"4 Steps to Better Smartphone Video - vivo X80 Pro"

Hey, I'm Brandon Lee. Welcome to my Vivo X80 Masterclass on shooting cinematic footage with this top-of-the-line smartphone from Vivo. The first thing I'm going to start off with here is explaining my video settings, because if you don't get your settings right, nothing else is going to look good.
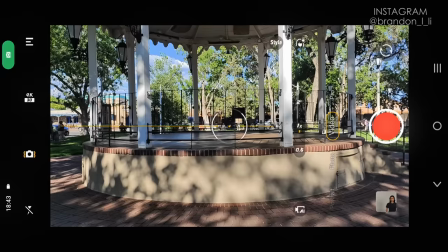I'm going to open up the camera app. I'm in video mode.
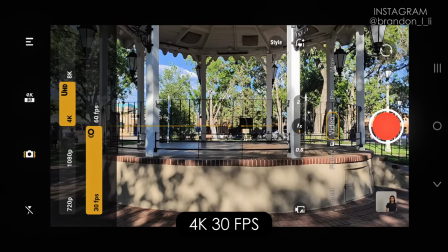My resolution for video is 4K, which is also UHD, 30 frames per second. The reason I shoot at 4K at 30 frames per second is because 4K is the resolution that I would export my video at, and 30 frames per second is the best frame rate for regular speed motion if I don't want to slow it down in post.
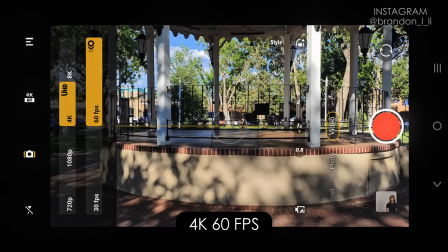If I want slow motion, I'll switch over to 60 frames per second. That will give me approximately two times slow motion. This phone does have the option of 8K, but I normally don't use it because it will be a bigger file size and I don't need that much resolution. But if you want to be able to crop it in a lot later, then 8K might be a good choice for you, or if you want to export super high resolution, you are able to upload 8K videos on YouTube. So it just depends on what you're going for, but 8K is another option. For stabilization, I just leave it at standard stabilization.
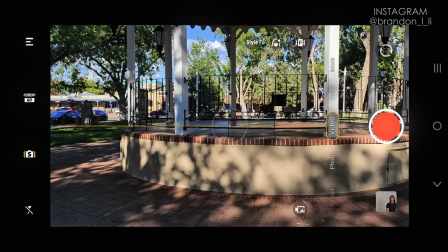That's because the ultra stabilization reduces my resolution to 1080p, as you see here.
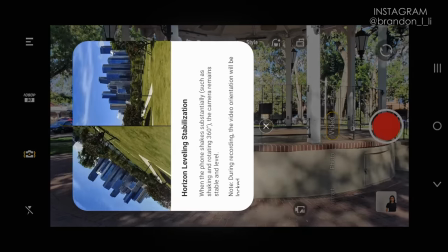And the horizontal line stabilization, which automatically levels my horizon, it's a great feature.
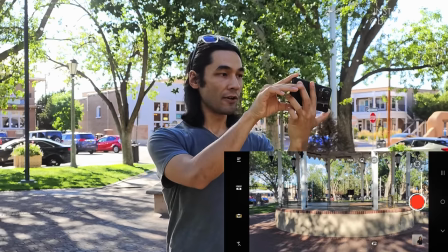As you can see here, it keeps the image level even if I'm turning the phone. But I don't use that either, usually because it reduces the resolution. I just use standard stabilization. Okay, those are my basic settings for the phone. Now let's go out and start shooting. The first step of getting cinematic footage with your phone is just finding a good subject. And right now I'm at a spot that I would consider a pretty good subject for filming with my phone. And I'll explain why that is. First of all, you want to film something that's colorful, because smartphones look the best when they're pointed at extremely colorful subjects. Second of all, I want a subject that I can get up close to and a subject that I can move through or move around instead of just standing back and looking at from far away.
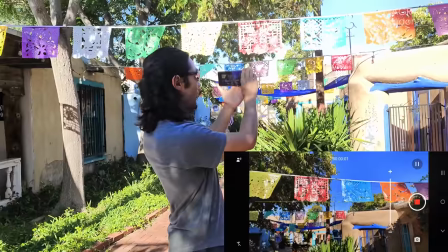This is because in film we're always trying to add depth to our shots.
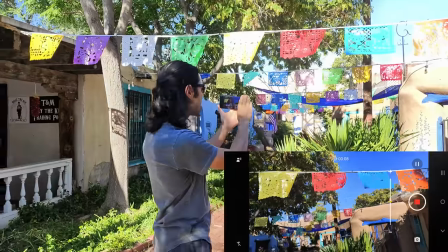We're always trying to make things look 3D and moving the camera or getting close to the subject is a great way to make something feel more three-dimensional. So that's why I like being in spaces that are a little bit more confined, a little bit narrower, like this cute little courtyard that we're in right now.
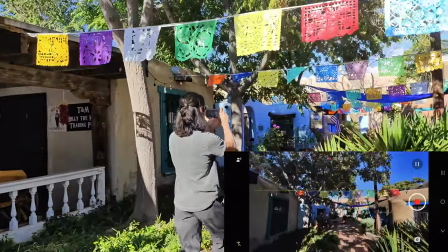Because I can just take my phone and I can move through it. And things look more 3D.
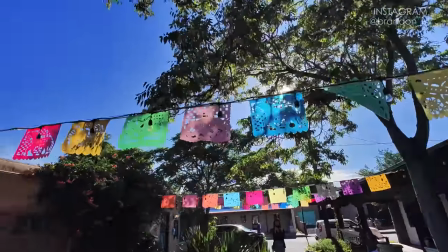And I have lots of subjects that I can move around and create interesting shots with.
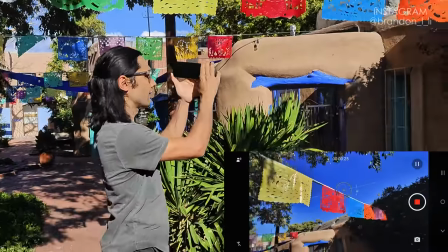And of course, nothing makes a shot more interesting than having another person be your subject. So in this case, I have Elliot here and Elliot's going to be my actor for a few shots.
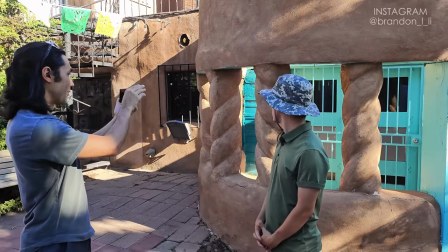So let's say I have, I don't know, something like these columns behind me and I want to bring them to life in the shot somehow Then I can just have Elliot move through my shot.
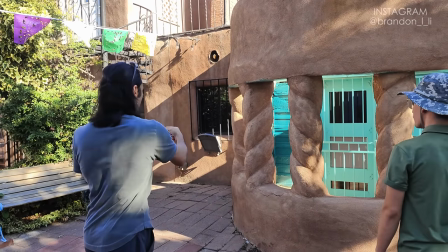So Elliot Will you just pretend like you're walking in there and you're taking a look through the columns? Okay So he's gonna walk in three two one action
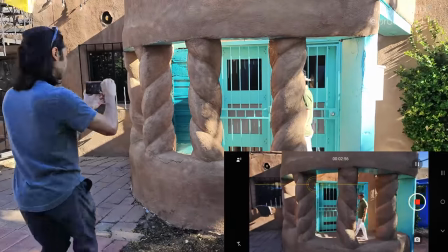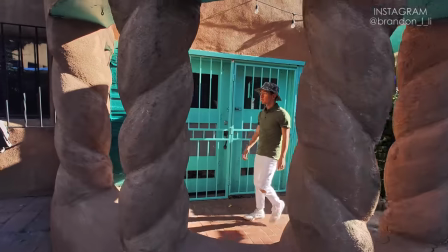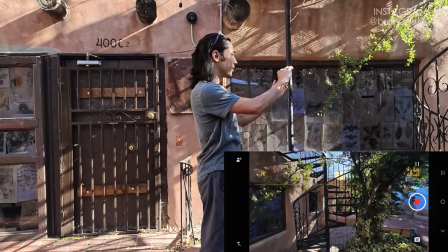So let's say I really like the staircase but I don't know what to do with it Well, I can just have Elliot come down the stairs action
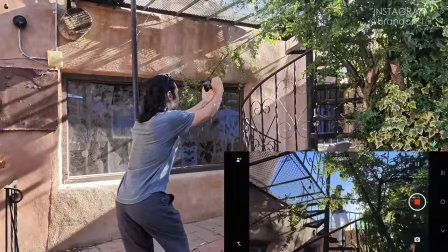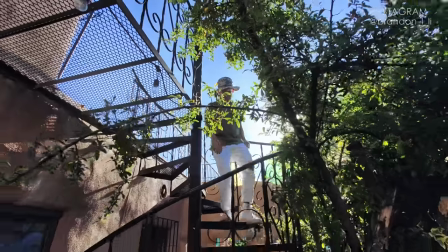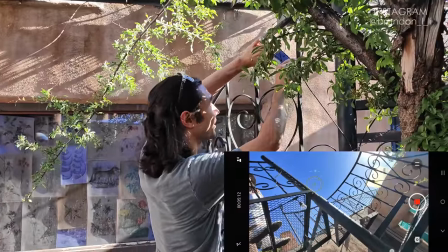This time I'm going to start with my phone actually inside the staircase a little bit and I'm going to walk backwards as he walks down the stairs.
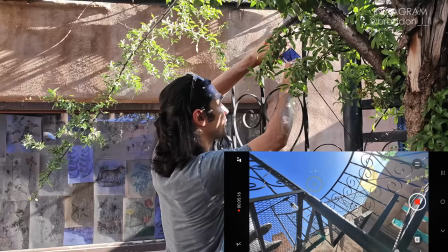3, 2, 1, action.
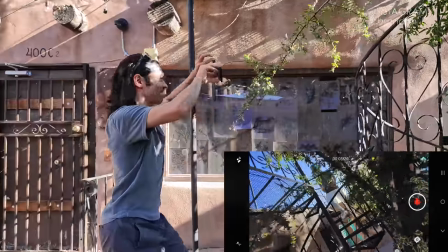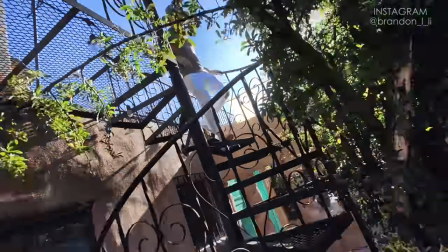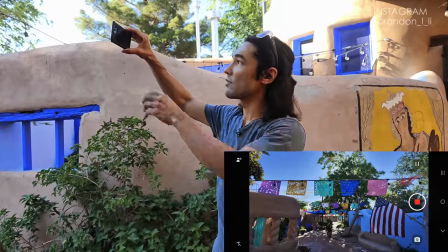An empty scene like this has a lot more life when you have a central subject. So I'm just going to have Elliot walk into my shot and I'm going to lower my camera.
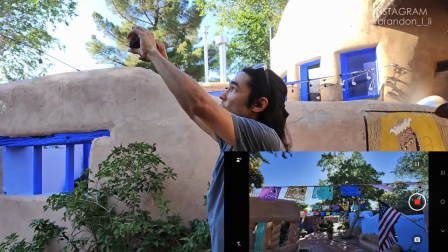3, 2, 1, action.
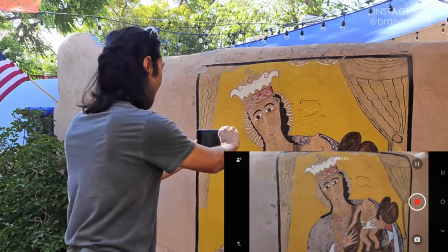I can bring this drawing to life by having Elliot enter the shot. 3, 2, 1, action.
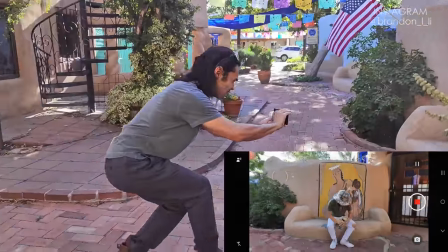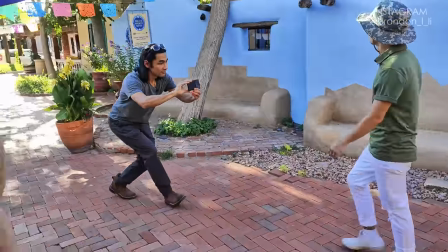So when you're looking for a good subject to film with your smartphone, you want to start off by noticing the colors around you, making sure it's something that has strong enough colors that will look good on your smartphone. Then you want to make sure that you have a subject that can be 3d on camera because you're able to get close to it and you're able to move through it or around it. Then of course it always brings a scene to life when you have a person to be in it. So try to include your friends, your family, anyone that wants to be in your smartphone videos. Okay, step two of cinematic shooting on a smartphone is setting the exposure properly because the auto exposure on a smartphone won't always make the right decisions for you.
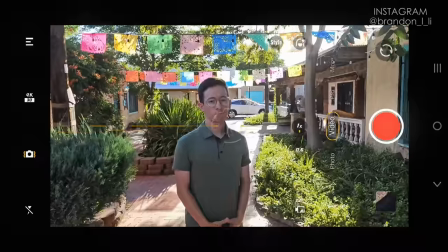So let's say I want to expose properly for Elliot here. Well, the auto exposure kind of blew out the background behind him.
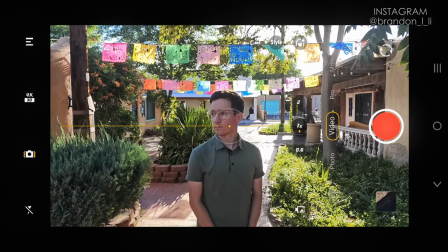You see how super bright that is? What I'm going to do is I'm going to tap somewhere on the screen like here,
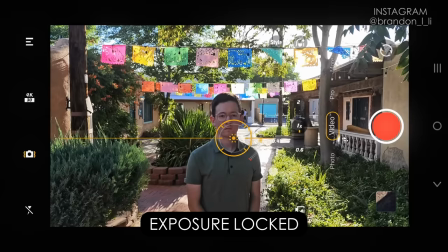lock my exposure, and then I drag it down just a little until I see details start to appear in the background behind him.
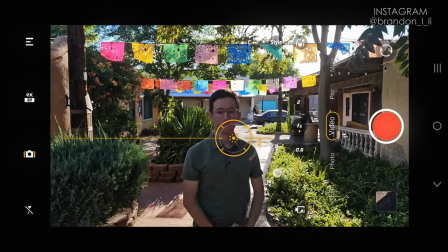Maybe somewhere around there. There may be times when you do want to use auto exposure, such as a scene where there's too much dynamic range all within one shot.
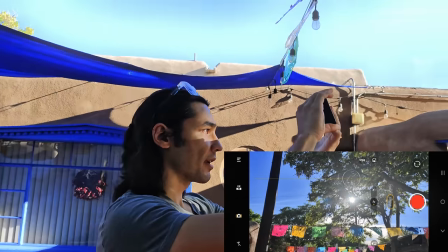So for instance, if I have a shot that starts up here looking at the tree and then I tilt down to Elliot as he walks to that bench.
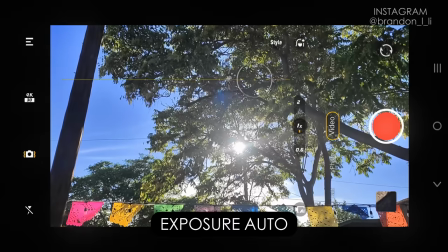Let's give it a try. Action. Walk to the bench.
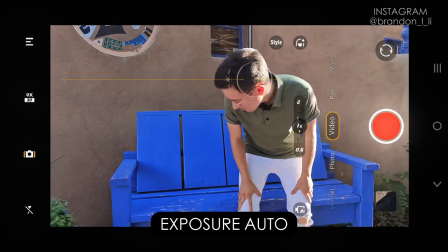Then I may need auto exposure to help me keep that properly exposed. Otherwise, part of it's going to be too bright or part of it's going to be too dark.
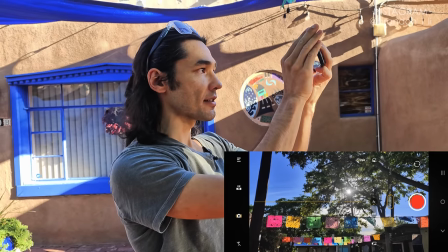I'll show you what happens if I keep the exposure locked the whole time. Three, two, one, action.
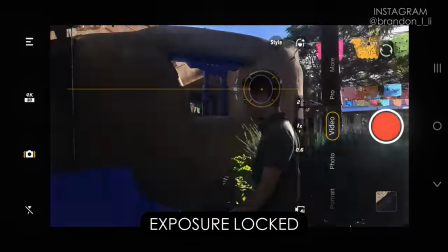That doesn't work. So for most shots, you do want to expose manually by tapping on the screen and holding it and then dragging to
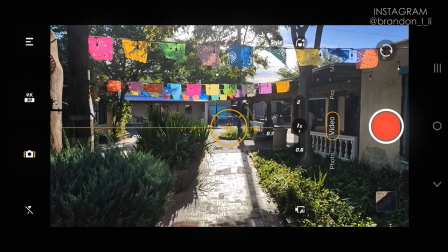taste to adjust the exposure and then just leaving it there throughout the shot. And the only time you'll want to use your auto exposure is if you have a shot that has way too much dynamic range, way too much bright and dark, all within the same scene.
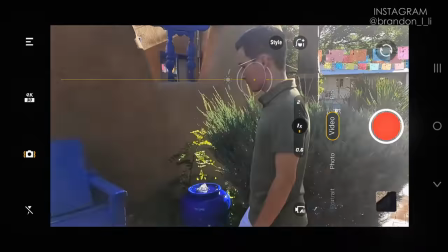Then you're gonna want to let your phone automatically adjust to compensate for that. Alright, let's talk about the kind of light that's gonna look the best in your smartphone footage. First of all, I like to shoot on sunny days in direct light whenever possible, usually earlier in the morning or later in the afternoon where the light is coming at a lower angle like we have right now. It's about an hour or two before sunset at the moment, and that's my favorite time to get that golden afternoon light.
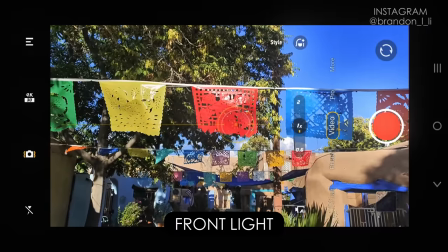You can use it as front light, which is what you're seeing right now. This is where the Sun is behind you and the light is hitting your subject directly.
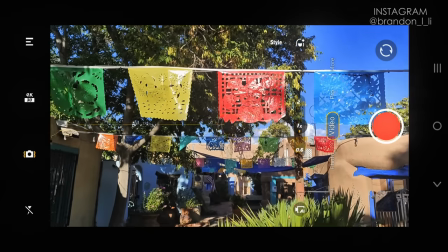Front light can be kind of flat looking, but it can also bring out the saturation in a brightly colored subject.
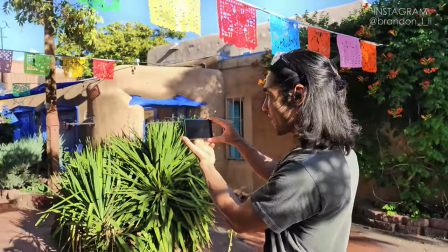If your subject happens to be a person, front light is the worst kind of light to shoot in usually, because can you come out in the Sun?
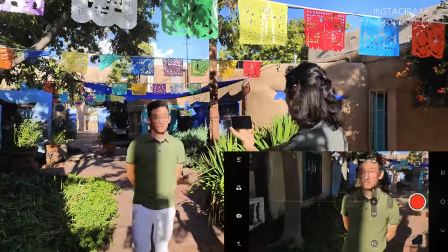Watch what happens. Stand right here.
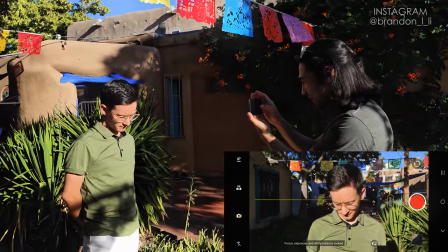yeah first of all they're going to be squinting second of all it brings out all the details in their skin which most people don't want
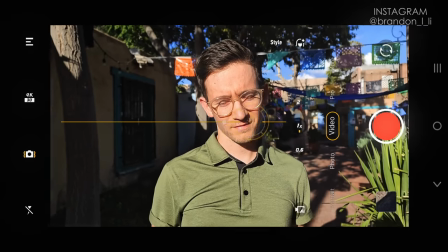it's just a little unflattering and it's of course uncomfortable physically for them to be filmed in front light and they end up shielding their eyes just like he's
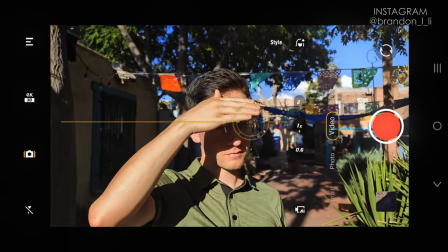doing right here so flat front light not so good for people next you have side
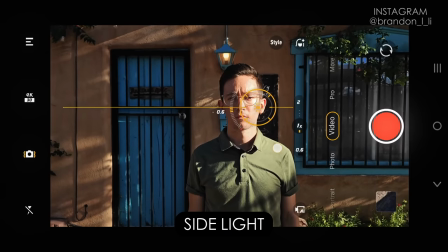light which is the light that Elliot's in right now now this is very contrasty at the moment because we have direct sun,
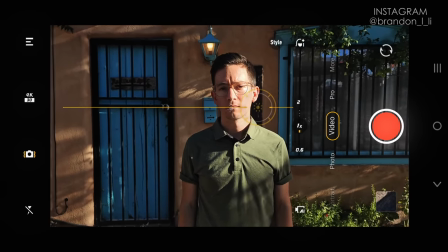and it's bringing a lot of shadows into the frame, but side light can be really dramatic and cool-looking.
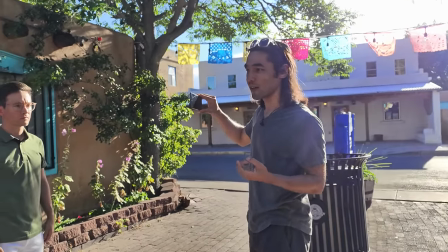So I'll usually shoot in side light when there's texture I want to bring out in the shot, such as a textured wall, some sort of a rocky surface.
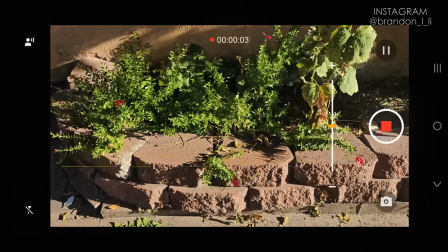The reason you can see all the texture in these plants and these bricks is because they're in side light.
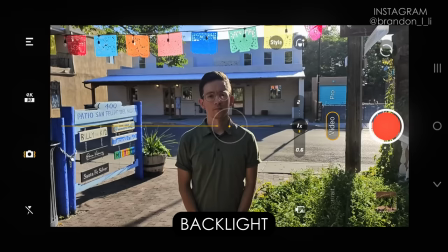And finally we have backlight, and that is when the light is behind your subject, and depending on the time of day, usually backlight will look the best.